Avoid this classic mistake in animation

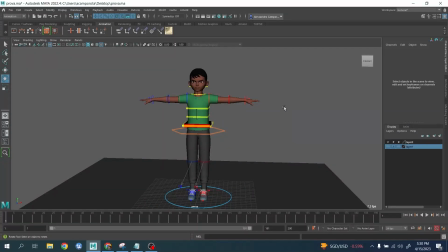[0:00]
Hey everybody, this is Alessandro. Today I want to do a different video, a quick one, where I want to show you classic mistake that students do,
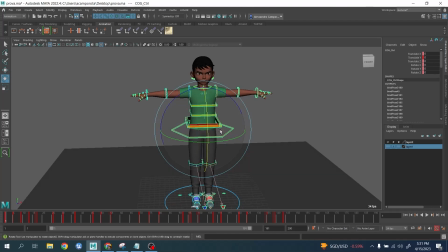[0:07]
and you definitely need to stop doing mistakes. And to be fair, guys, those mistakes are not done just by students. Sometimes I also see professional people, mid-level, senior animators, doing those exact mistakes. So pay attention to this, and please let's stop doing those. Let me start with the first one, right, guys?
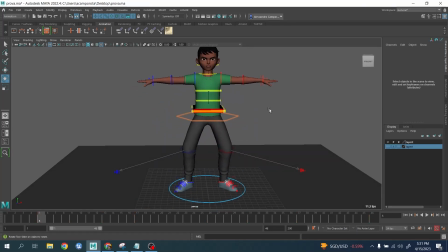[0:26]
Many times I can guarantee you, people posing character with the knees spread apart like this. Okay, it happens more often than it should be, and I can guarantee you guys, it looks ugly.
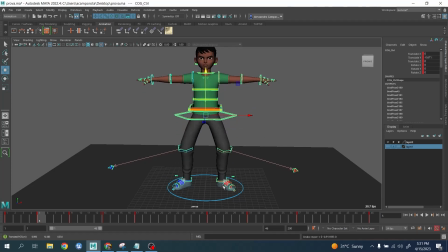[0:42]
Okay, it looks very ugly to see the legs completely spread apart, especially the knees. This kind of shape look really bad. Okay, and the good things is though it doesn't take a lot to fix it, right?
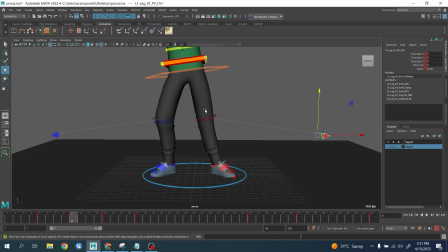[0:56]
Sometimes it could be just enough stretching these, the leg a little bit here, right? You could actually shift the knee so you have the illusion of a straight line. You could have both of them, one straight like this, one bent over like this.
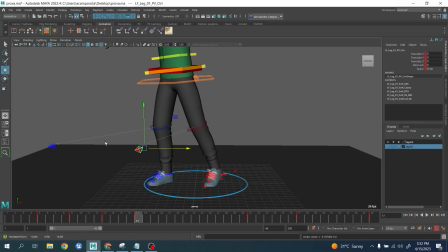[1:11]
Both of them could be kind of, both knees could point on the same direction, both of them left and both of them right. Maybe you could have like, maybe one leg is bent a little bit more, the other one is slightly,
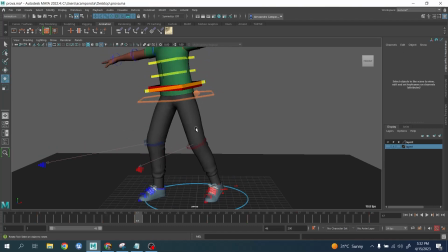[1:27]
straight or something, but definitely not completely parallel. Okay, guys. uh doesn't matter, whatever, it's better than this one. Okay, this one is just a no, and I still see once in a while I see people doing that.
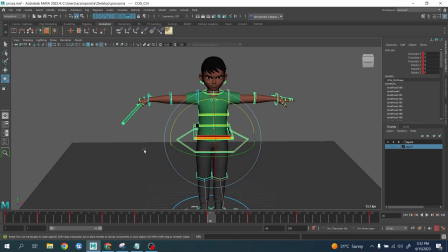[1:42]
Okay, let me move to the next one. When you're holding a weapon, okay,
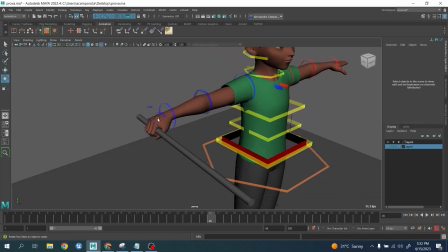[1:48]
normally one of the things I see people do it, put the weapon here, just close the finger, almost
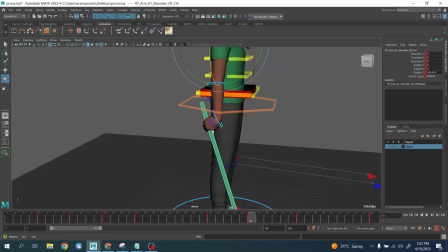[1:56]
like a fist. And the problem is, when you're going down in this position that you want to keep your weapon kind of straight down, well, obviously by default, this one is going to be flat like this, right? And I just see people doing this, right?
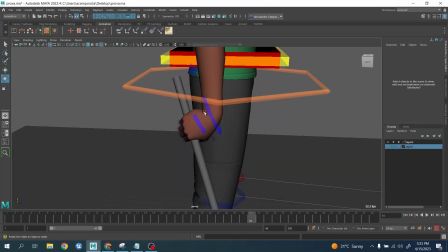[2:10]
Which is looks terribly, because now you have this angle here looks broken.
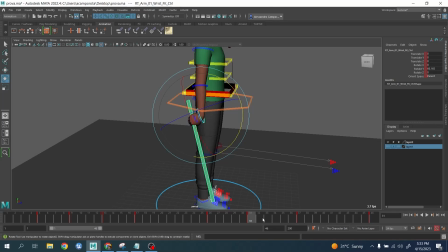[2:15]
And so, well, in this case, what you need to do is to kind of counter animate this one forward,
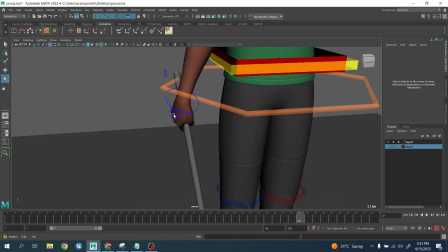[2:22]
okay, a little bit, so the angle, it feels a little bit more gentle, and readjust the angle
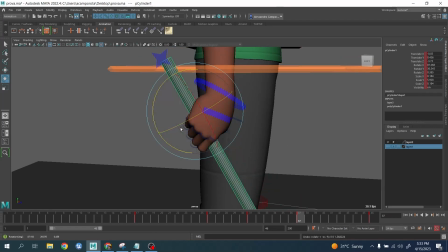[2:29]
of this one here. Okay, readjust, rather than be like this, you adjust like this, and kind of adjust little by little the position of the finger.
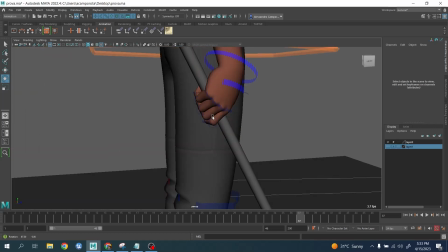[2:36]
Okay, if you are interested about this to have more details, there is a tutorial on my channel to discuss exactly those kind of stuff.
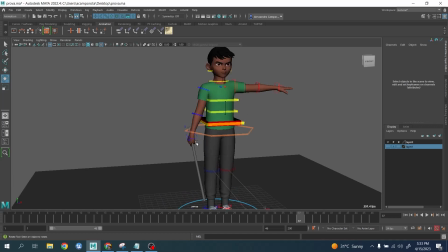[2:44]
All right, but it's definitely very important, because when you do something like this, it just looks anatomically broken and gives away that you have no idea how anatomy works in a human body.
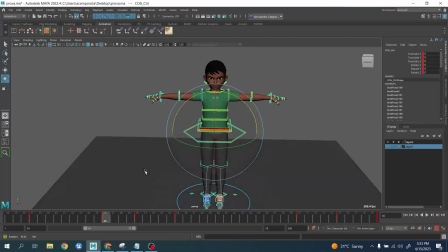[2:56]
Right, guys? Let's move to the next one, which is about the finger pose.
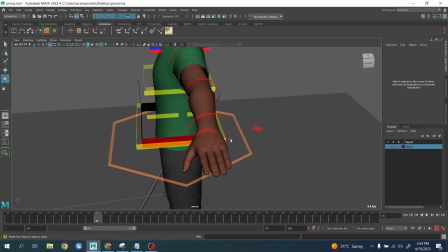[3:03]
Okay, many times, like, one of the things people underestimate a lot is this controller over here when it comes to achieve basically relaxed poses on the hands, right? In fact, a lot of time people, when they try to do the relaxed pose like this, they just move the finger.
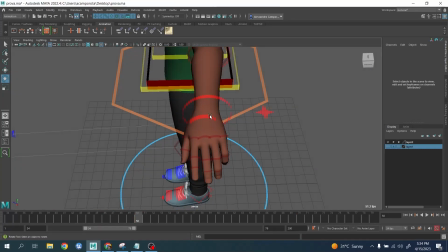[3:23]
You can achieve something, okay, but we can all agree that this is not really the best solution.
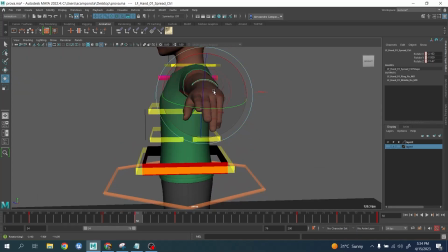[3:29]
Okay, and just by using this controller, you can bring things closer. You can achieve something like this.
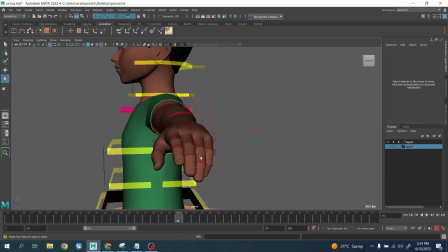[3:36]
It feels a lot more natural, right? So this is mostly the natural bend of the hand, as you can see.
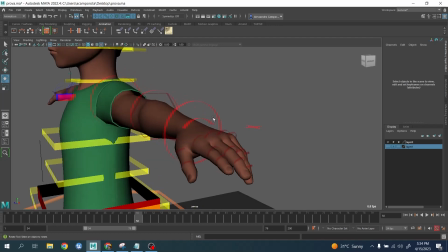[3:43]
This one of flat like this does not look good at all. I do understand that this is normally what comes from a T poses, all right?
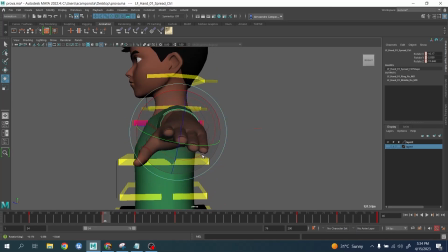[3:50]
That's kind of normal. Um, but in anatomy, you see, this is the natural curve of the hand, right? And so be wise and try to use this as good as possible, even also to group the finger,
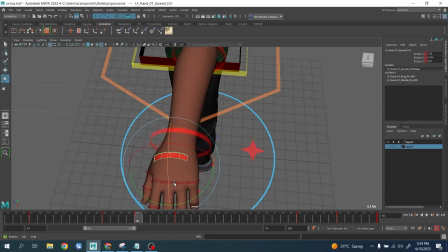[4:03]
not to keep them too spread apart, guys, because as you can see, when you have those holes here,
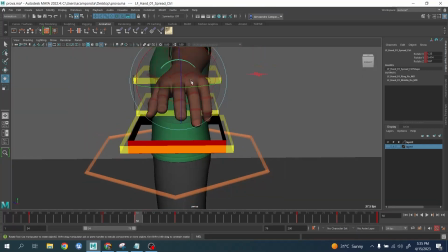[4:07]
it just doesn't look very appealing.
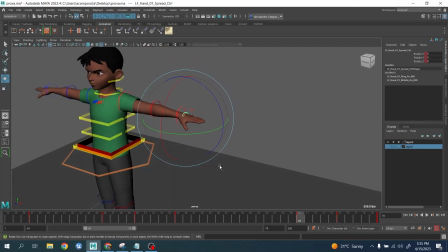[4:09]
It doesn't look very relaxed, right? Let's move to the next one here.
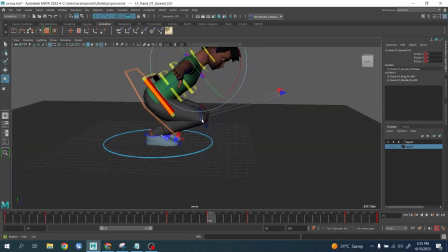[4:16]
All right, this is another classic mistake that I see. It's basically when you're bending your body, there is no reaction on your feet.
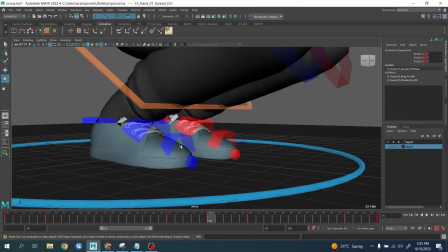[4:26]
The feet are being left completely frozen.
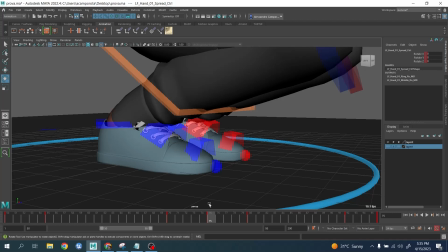[4:30]
I can guarantee I see this all the time, because maybe people tend to think about it as it's a fast movement.
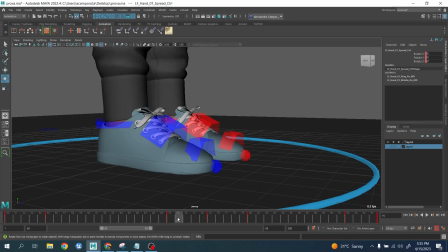[4:35]
If the character is not, it's not a close up on the feet or anything, it doesn't matter. You need to adjust this one.
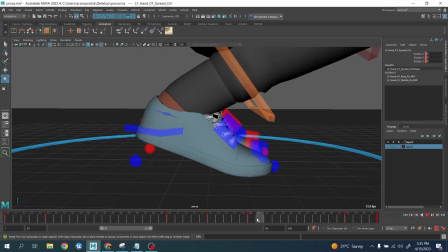[4:42]
And in order to adjust this, is basically bending those controller here.
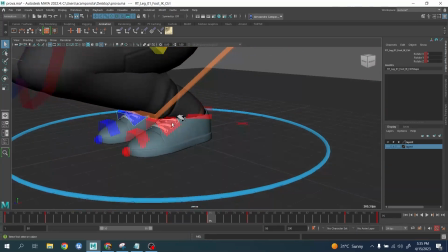[4:47]
All right. Basically, you wanna go. Let me redo it one time for you guys. When you bend your body like this, you wanna do this, right?
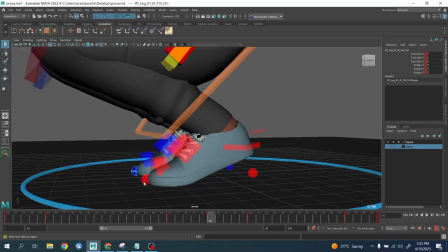[4:55]
And maybe even a tiny bit like this. right? But you'll see now it feels a lot more natural because things tend to feel a lot connected.
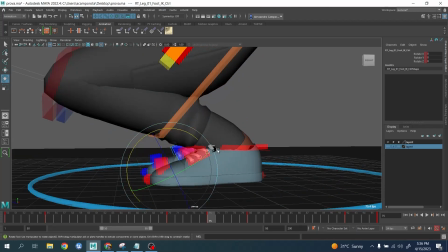[5:06]
This one, this angle, your feet are broken, and there is no other way around this.
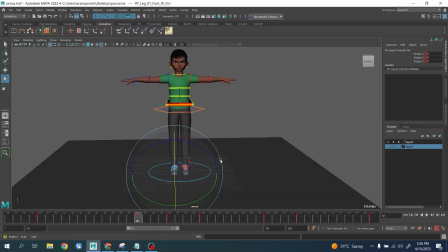[5:12]
Let me go to the new one next. All right, here, similar scenario.
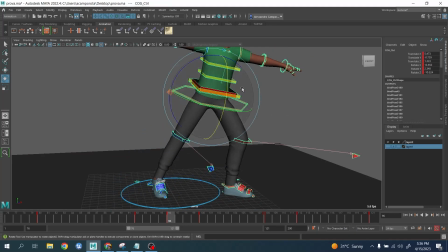[5:20]
You have your weight more on one leg.
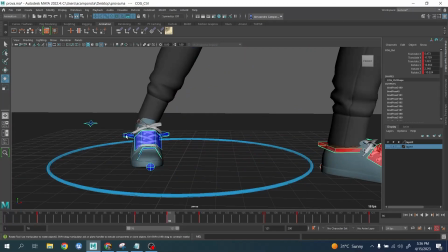[5:23]
Okay, this is gonna get left behind, but again, as you can see, this angle here doesn't feel very natural, right? So what you can do is actually use this controller, put it a little bit more on the side, then maybe they adjust this one if you want to keep it flat or something.
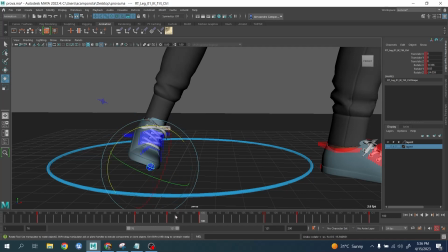[5:39]
But definitely it will feel a lot better, okay, if you can see the difference between those two, right?
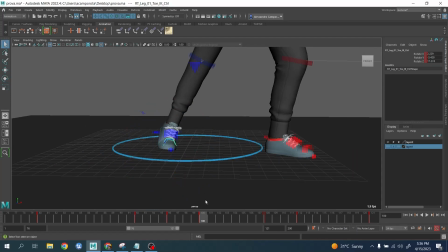[5:46]
Again, this one you can see that this angle makes it a little broken. This one start to feel a lot more connected, right, guys?
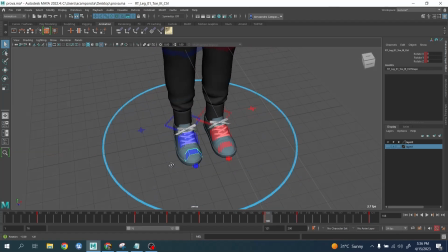[5:56]
Let's go here. Okay, this is another one. So one of the mistakes I see people doing is that when you need to do, like, you need to change direction or you need to rotate your body and you're pivoting around this one, people use this controller, right?
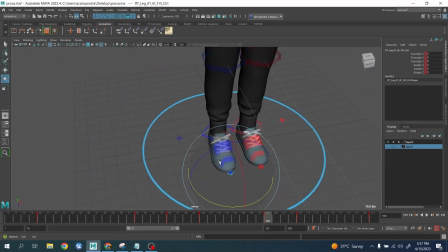[6:14]
However, realistically speaking, if you, let's assume you have to move your body, you're doing a jump on the side or something,
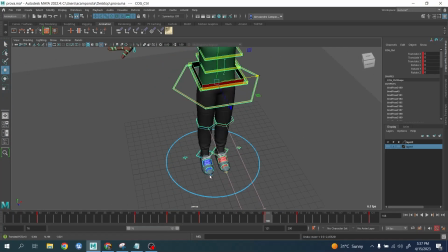[6:21]
and your body moves here, obviously what you're doing this one, right?
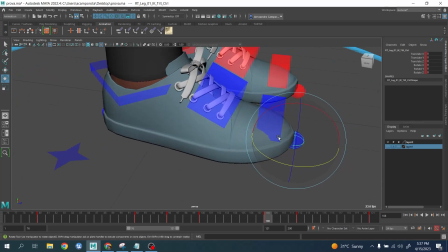[6:27]
Realistically, you will never pivot here exactly on the front here, right? You will pivot around here.
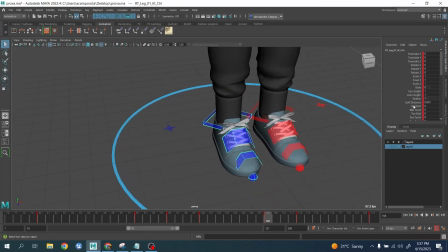[6:33]
And you may say, okay, but Alessandro, sometimes many rigs, they have this kind of controller, which is this one here, right?
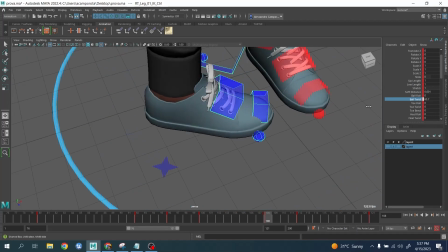[6:42]
Exactly. So this one is creating the right twist, right?
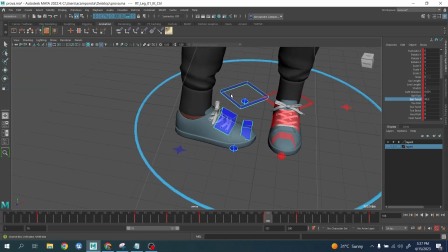[6:47]
It's correct. The only problem is that is from here, if you want to pivot this one forward,
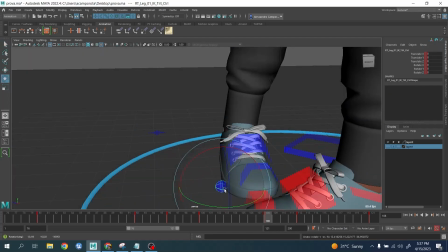[6:53]
and well, now the pivot is moved overall here, right?
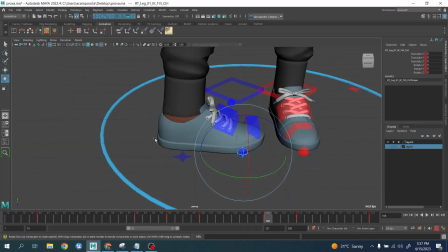[6:57]
Even worse, if you want to redo the heel behind, you want to raise it, you cannot do with this trick.
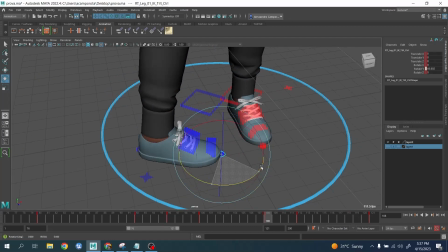[7:03]
However, if you're using this one, or if you're doing this one, then now you can do this, okay? And if you want, you can still doing this one, okay? So that's the advantage of doing this.
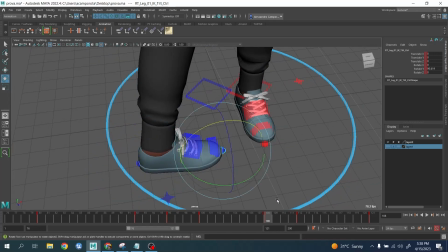[7:13]
The problem, as we said, is that if you're going from this one, let me roll back actually. If you're doing this one, as we said, the pivot should not be here, but it should be here. In that case, you might consider counter animating this one a little bit forward, okay?
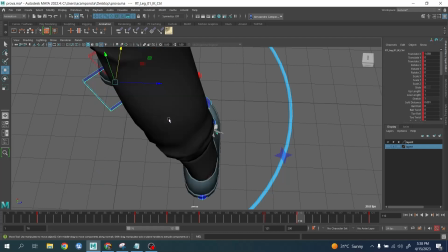[7:30]
Actually, it should be actually here behind, and so you need to kind of offset and counter animate it.
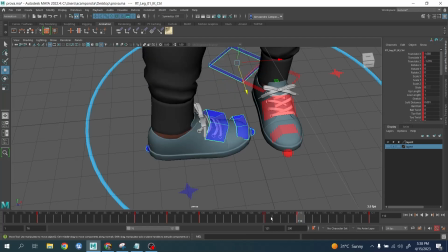[7:36]
All right, as you can see, it doesn't take very long, right? Obviously maybe you have to tweak it a little bit when you do the in between, but it can bring a lot of benefits.
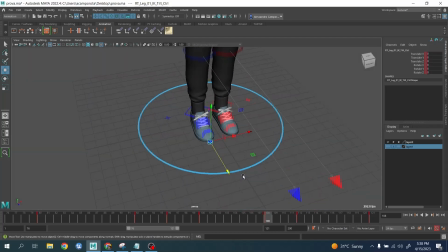[7:45]
All right, and so maybe this is a better solution rather than doing the pivot from here, that many times will be again anatomically incorrect. Right, let's move forward again.
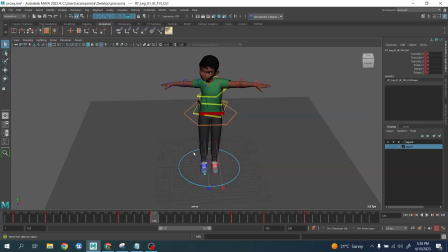[7:58]
Let's take a look at the next one. All right, okay, here is another one, the spine controller.
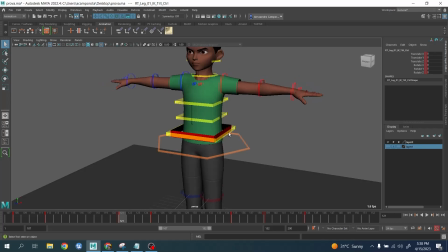[8:04]
Another classic mistakes I see people doing is that when they move the spine, they do maybe a little bit of this, then they do a little bit of this, a little bit of this. They do one by one, right?